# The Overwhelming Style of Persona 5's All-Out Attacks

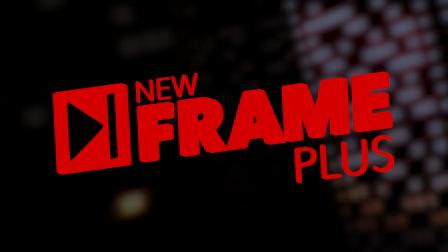[0:00]
Hello there! Welcome to New Frame Plus, a series about video game animation.
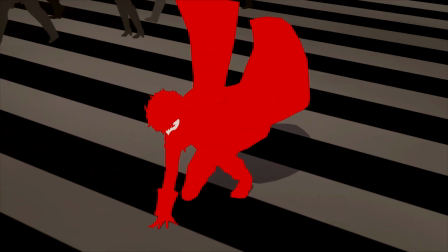[0:05]
Persona 5 is one of the most eye-catching games of 2017 and 2019,
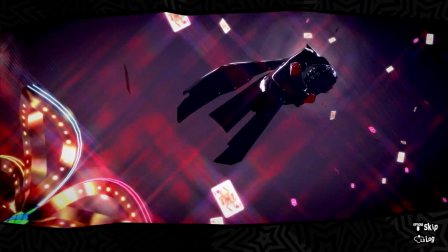[0:10]
and the Persona team keeps doing this on considerably smaller budgets and team sizes than most of their competition in the AAA RPG space,
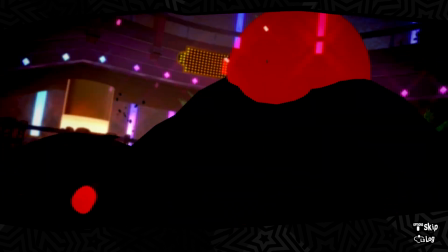[0:19]
making up for any shortcomings in fidelity with strong art direction and overwhelming style.
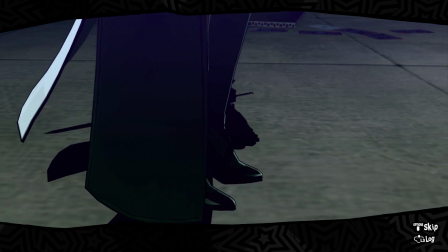[0:24]
But how are they doing that? Animation is slow work, which means it's expensive.
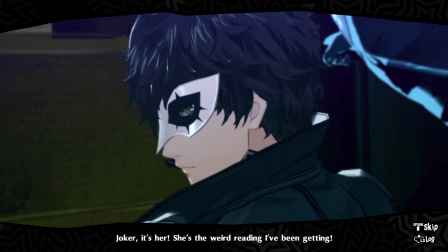[0:30]
So how does this team manage such an eye-popping anime aesthetic for 80+ hours straight without spending Final Fantasy money?
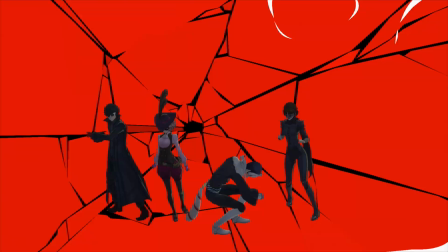[0:38]
To find out, let's break down the animation of one of the most intensely stylish sequences in the game, the all-out attack.
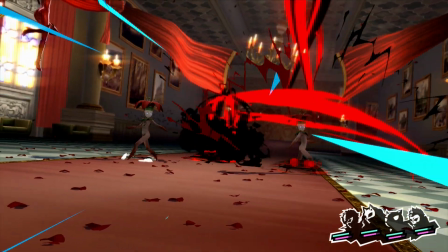[0:46]
All-out attacks are basically a high-damage dogpile maneuver which requires some strategizing to set up.
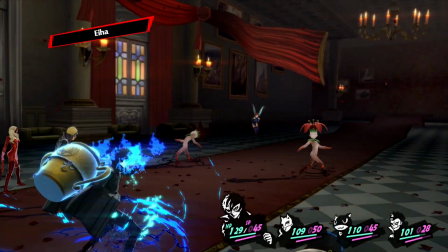[0:52]
When you hit enemies with something that they are weak to, it will knock them down and leave them vulnerable until their next turn.
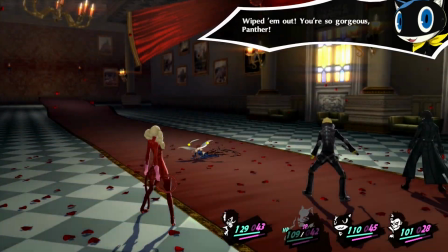[0:58]
If you can manage to knock down every enemy on the field, this will trigger a hold-up, where your entire team moves in on the vulnerable enemy line.
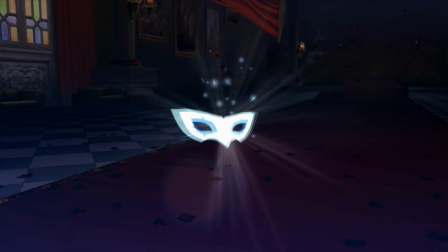[1:06]
From here, you got a lot of options. You can try to convince the enemy to join you as a summonable persona, you can extort them for money or items,
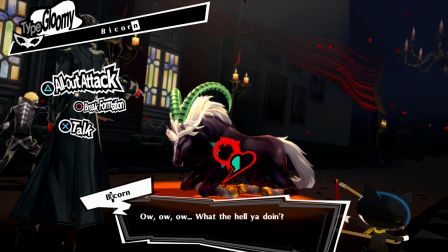[1:14]
or you can take advantage of your position and perform an all-out attack.
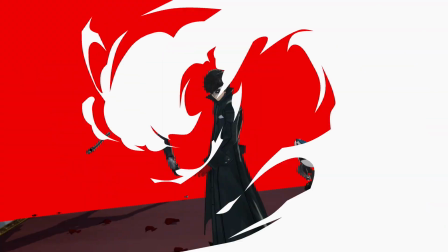[1:19]
If you choose that option, this will initiate a short, flashy cutscene in which your entire team attacks the enemy at once in a glorious swarm.
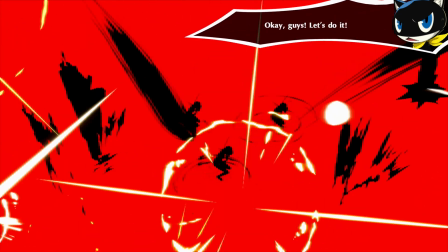[1:27]
Now, in the event that your opponent survives this, battle will simply resume.
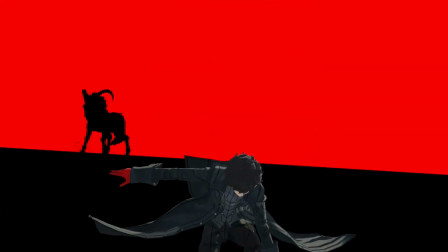[1:31]
But in the much more likely event that your enemies are completely wiped out, you are rewarded with a special victory screen featuring the character who initiated the attack.
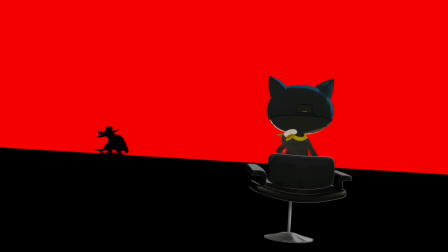[1:40]
These are unique for every party member, and they are all great.
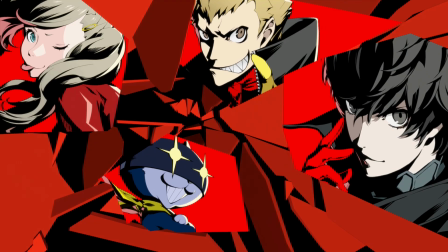[1:44]
Now, there are a lot of moving parts in this all-out attack sequence, and they all come and go in the blink of an eye, so let's try to break this down into chunks.
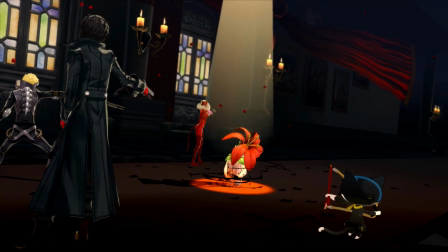[1:52]
From the hold-up screen, as soon as you select all-out attack, your entire party first stows their firearms and switches back to melee weapons.
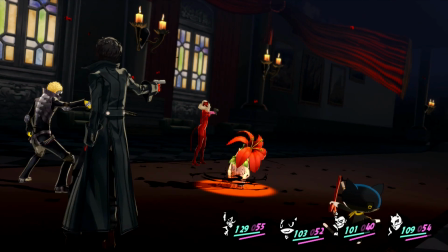[2:00]
These are just the default animations your characters do whenever you swap back to melee weapons during battle.
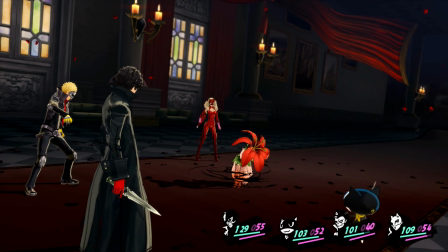[2:06]
And the instant everybody returns to their idle pose, they immediately leap backward.
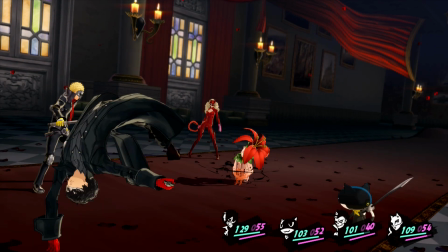[2:10]
Your main character, Joker, has the most eye-catching jump of the bunch, which is good because he's always in your party, and he's always going to be front and center on this screen.
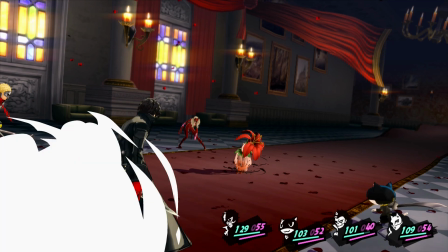[2:19]
And then, just as your characters land, the battlefield is obscured by a big 2D animated dust cloud, which serves to hide a scenery change.
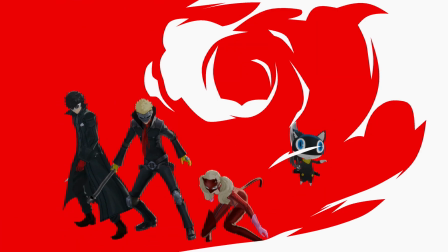[2:27]
When the cloud clears, your party is now clustered together and facing camera against a flat red background.
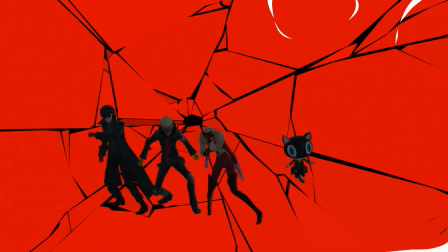[2:33]
The camera pulls back, the background cracks, and the lighting on your 3D characters dims until they're nothing but silhouettes,
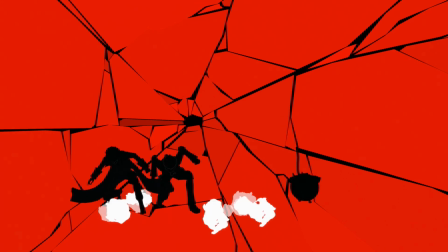[2:40]
visually flattening them into a 2D shape. And then everybody springs into action.
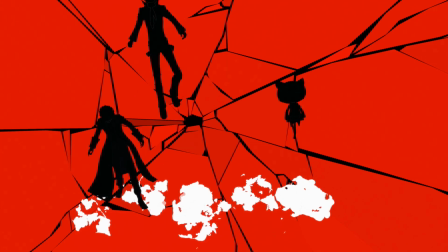[2:45]
And I really like how they're not all jumping at the exact same time. There's a nice staggered rhythm to this.
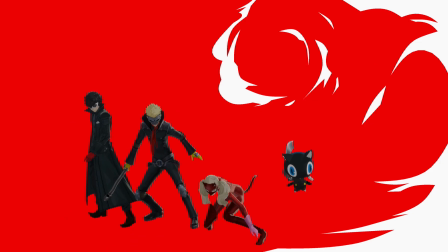[2:50]
Morgana even does a smaller hop before leaping out of frame. And in real time, obviously this is all happening super fast. The time between the 2D dust cloud wipe and everybody leaving frame is like 1 second tops, but that variation in their exit timing adds some really nice texture.
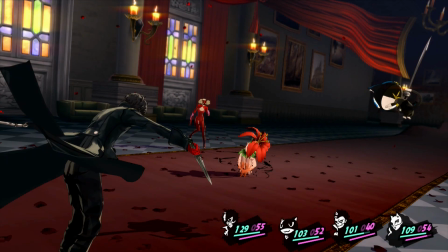[3:06]
It's the little touches like that that make this whole sequence feel so viscerally satisfying in motion.
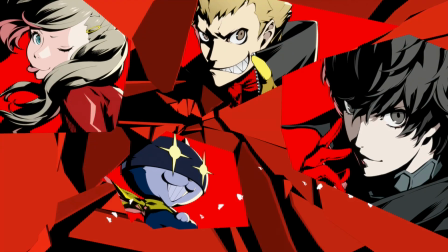[3:12]
So, once everybody is off screen, there's another screen shake, the fractured background shatters, and your party members' portraits appear in the foreground shards.
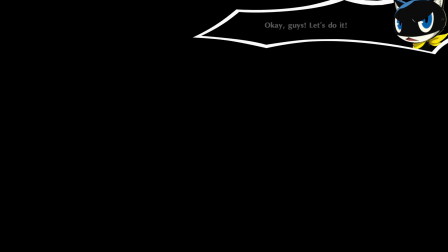[3:20]
Then all the fragments fly past camera, setting us up for another scene change. We pull back to see the darkened silhouette of our opponent.
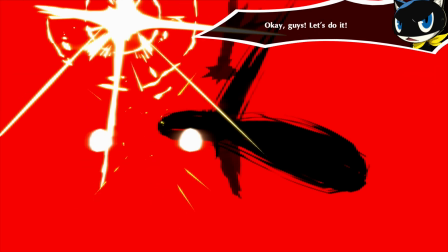[3:28]
And this is still a 3D model that we're looking at, but again, because of the absence of lighting,
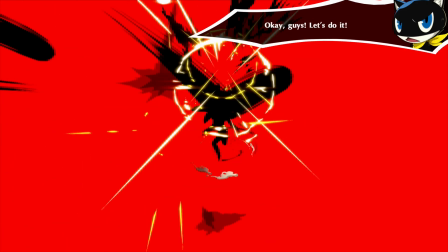[3:33]
it appears like a flat 2D shape, which helps them to fit right into this barrage of 2D effects animation they're being pummeled with. The screen shakes, darkened 2D blurs representing your characters streak across the screen,
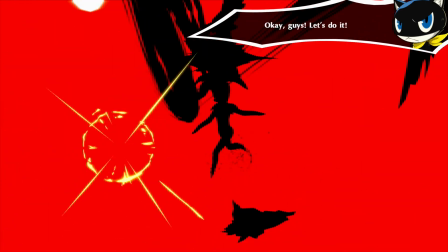[3:45]
the enemy plays their hit react animation on loop, onomatopoeic katakana and impact flashes are everywhere.
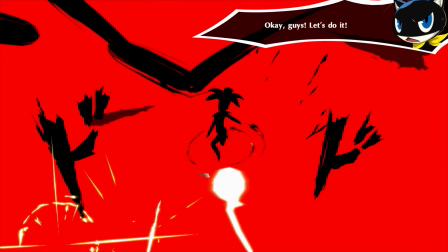[3:52]
It's awesome. And then one final bright flash fills the screen, clearing the board and setting up the final scene change. Whichever character initiated the all-out attack drops down onto a flat red and black field with the enemy silhouetted behind,
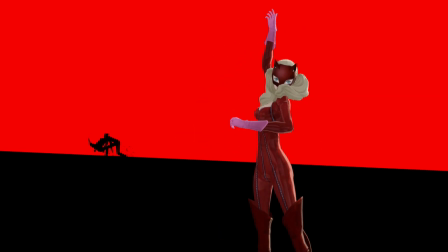[4:05]
does a little flourish, and then with a snappy zoom, your 3D character is swapped for a gorgeous hand-drawn rendition,
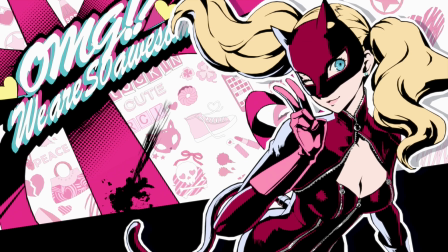[4:12]
and the background is filled with an animated splash screen as the enemy bursts in a silhouetted blood spray effect.
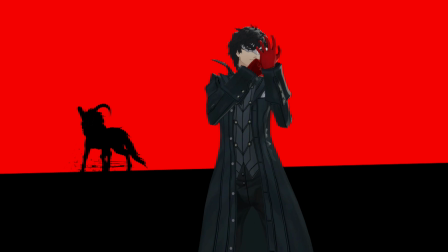[4:17]
And when you frame through this, you can actually see the one-frame crossfade from the 3D model to the pose-matched 2D art.
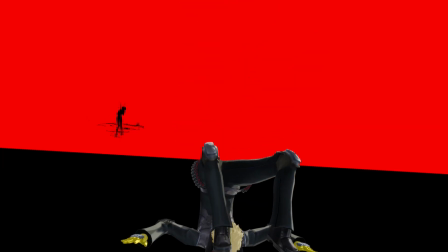[4:24]
Again, every member of the party has a different version of this screen, and they all look amazing.
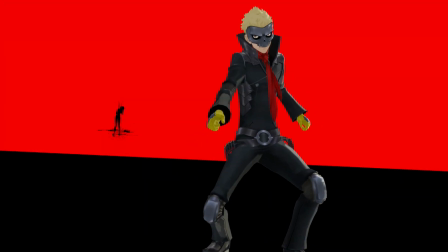[4:29]
And even here, there is a lot of nice subtle animation happening.
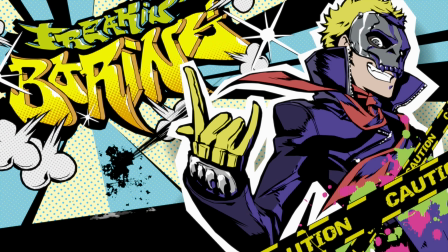[4:32]
There's that shake on the 2D assets emphasizing the impact of the zoom transition, and the slight drifting rotation of the 2D layers.
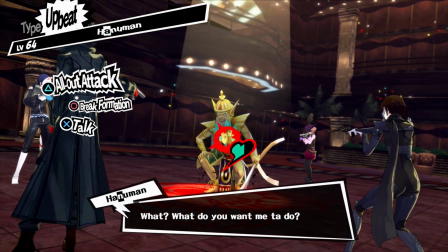[4:39]
It's very good. All of the action I just described happens within the span of like 8 seconds.
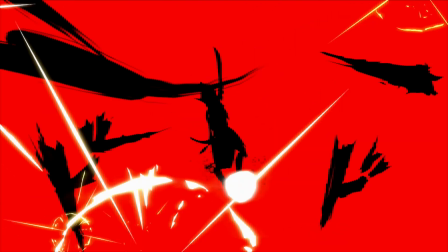[4:46]
But that action is so well composed that it not only reads clearly throughout,
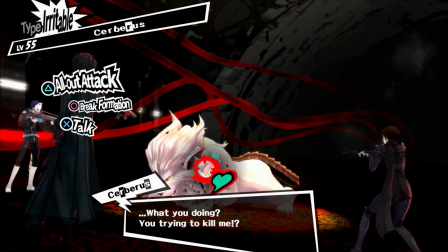[4:50]
but you don't even get a chance to notice when any individual element is maybe a little lackluster.
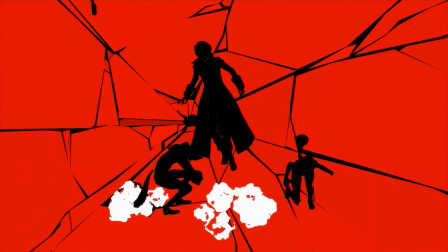[4:56]
Which is good, because that element is usually the character animation. Like, if I really wanted to get in there and nitpick things a bit,
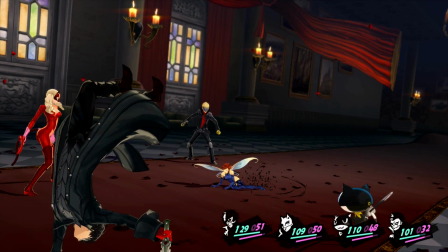[5:03]
I can see plenty of places where the animation on the 3D characters is a little rough around the edges.
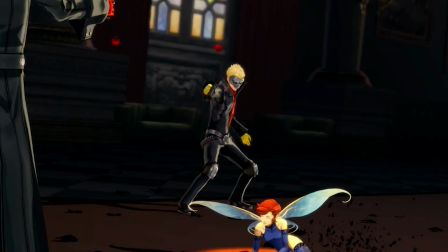[5:09]
Like here. Ryuji's transition from hold-up stance to his weapon swapping animation results in this
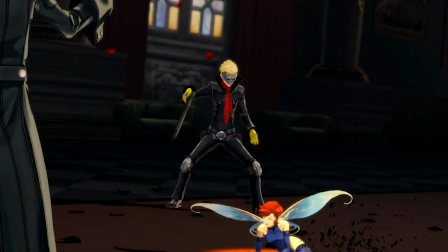[5:15]
quick slidey 180-degree turn because the two animations don't start with the same foot forward.
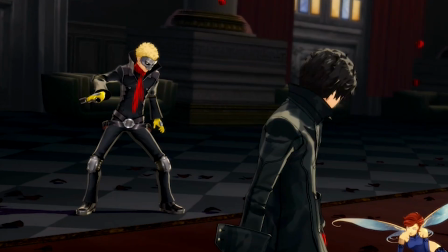[5:19]
You usually don't want that. And his little weapon twirl right after, while a cool touch, isn't animated in a way that makes much physical sense.
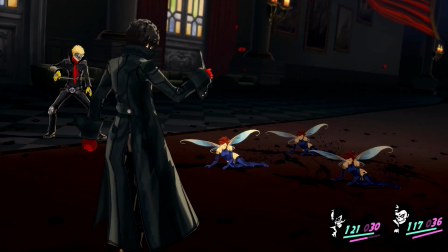[5:27]
Or Joker's back handspring here. It looks pretty nice, but it could use a more pronounced anticipating crouch to sell the physicality of the jump better.
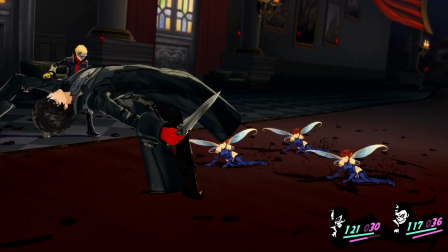[5:35]
It's little polishy stuff like that.
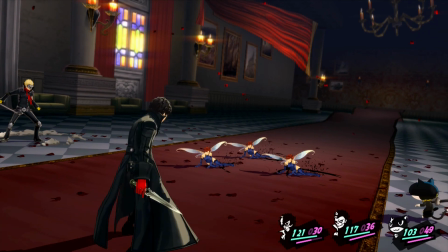[5:37]
And there's a number of tiny imperfections in the screen transitions too, like how your party members often pop into place a few frames after the dust cloud's already passed,
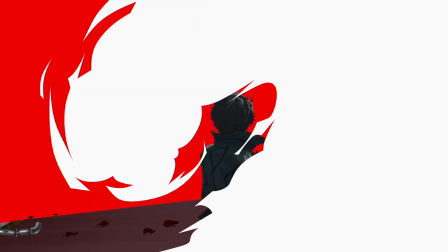[5:46]
and sometimes the characters are even partially clipping through the red backdrop for a couple of frames,
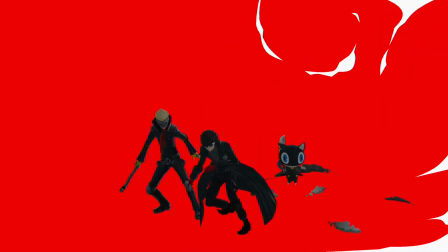[5:51]
but good luck spotting any of those rough edges when you play this back at speed.
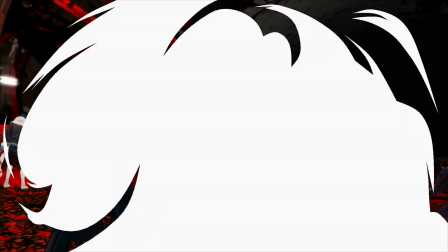[5:55]
All of those tiny little flaws just get completely lost in the larger, whirling tapestry of movement here.
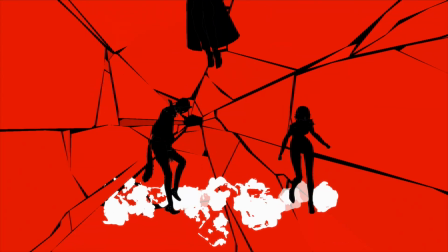[6:01]
If anything, framing through this and seeing those tiny little seams, it really only serves to highlight how intricately choreographed this whole sequence is.
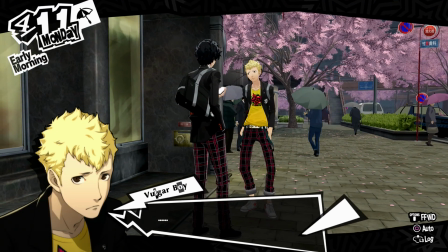[6:10]
This right here is a microcosm of everything that makes the animation in Persona work.
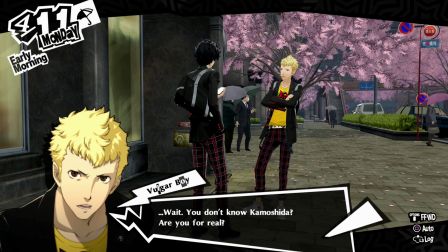[6:15]
In the places where the polish and fidelity of the character animation kind of underwhelms,
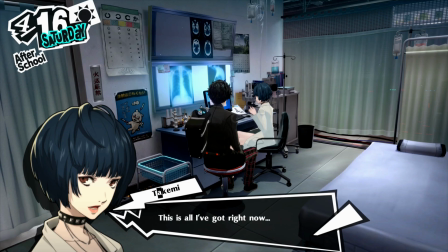[6:20]
a bombardment of gorgeous 2D art and effects and UI animation picks up the slack.
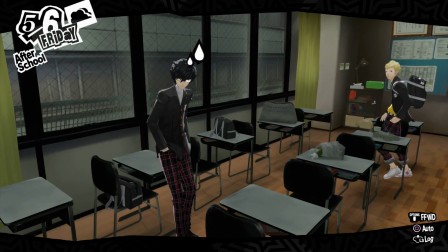[6:26]
Because, to be a little blunt about it, there's not much especially remarkable about the 3D character animation in Persona games.
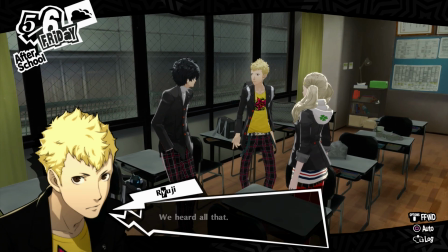[6:33]
And I'm not meaning that as an insult.
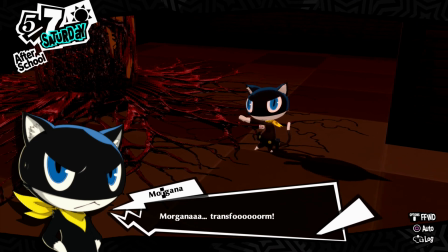[6:35]
For a franchise that has historically had to make modest budgets and small dev teams go a very, very long way, I think they've done a fantastic job.
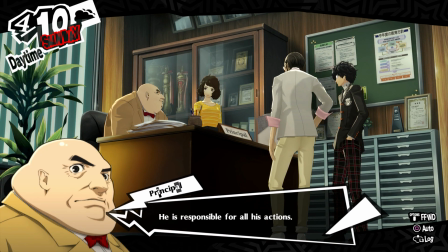[6:44]
But if you actually look at most of the game's 3D character animation in isolation, very little of it stands out.
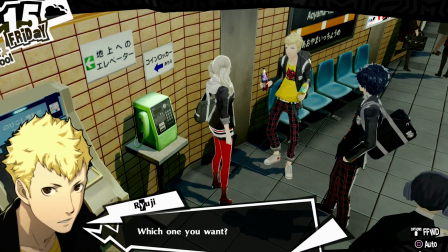[6:51]
Like, if you're just looking at the 3D characters in these story scenes,
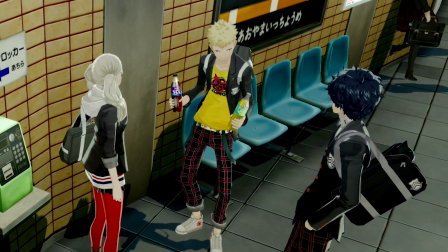[6:55]
just their gestures and their physical acting, nothing about these performances is all that striking or impressive.
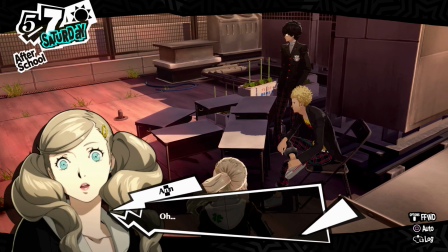[7:01]
But reinforce those animations with some gorgeous character portraits so that every line of dialogue has some more nuanced expressiveness attached,
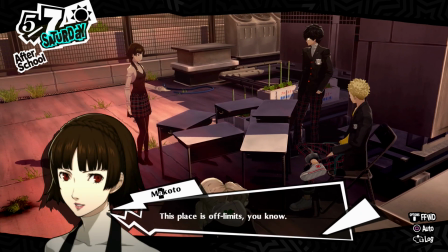[7:09]
and suddenly it pops.
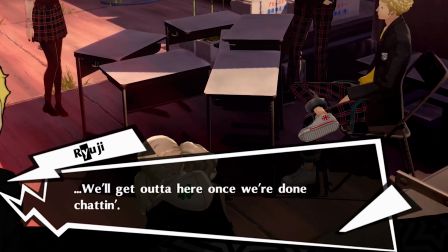[7:11]
And layered on top of that, you got a dialogue box wobbling with chaotic energy, plus some extreme close-up splashes to punctuate spikes in emotion.
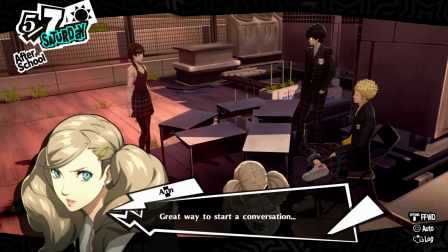[7:19]
Put all of that together, and now you've got yourself a pretty dynamic scene. It's the same with the battle interface too.
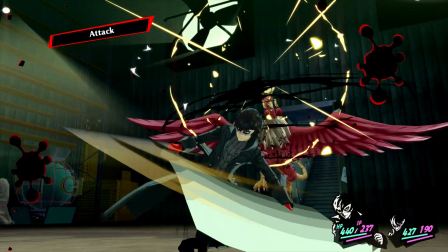[7:25]
A lot of these battle animations are actually pretty darn solid to begin with, but even so,
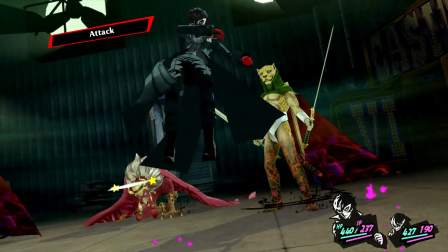[7:30]
none of this would be nearly so visually striking without all those 2D hit effects, and those really stylish screen wipes between turns,
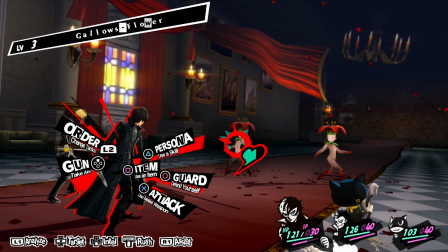[7:37]
and also that incredible animated menu interface layered behind your character.
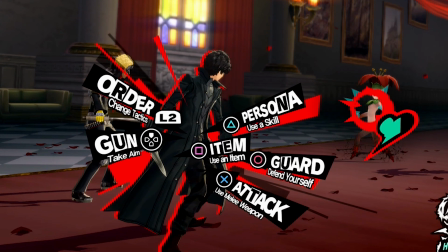[7:42]
The 3D character animation in Persona is like a foundation layer,
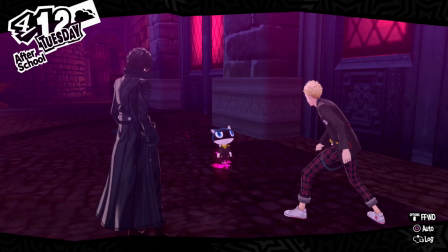[7:47]
with all of the 2D art that actually makes things pop built on top of it.
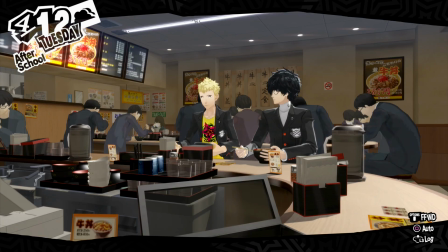[7:51]
The streamlined efficiency of this animation approach is what makes it possible for the Persona team to produce an absurd quantity of story scenes.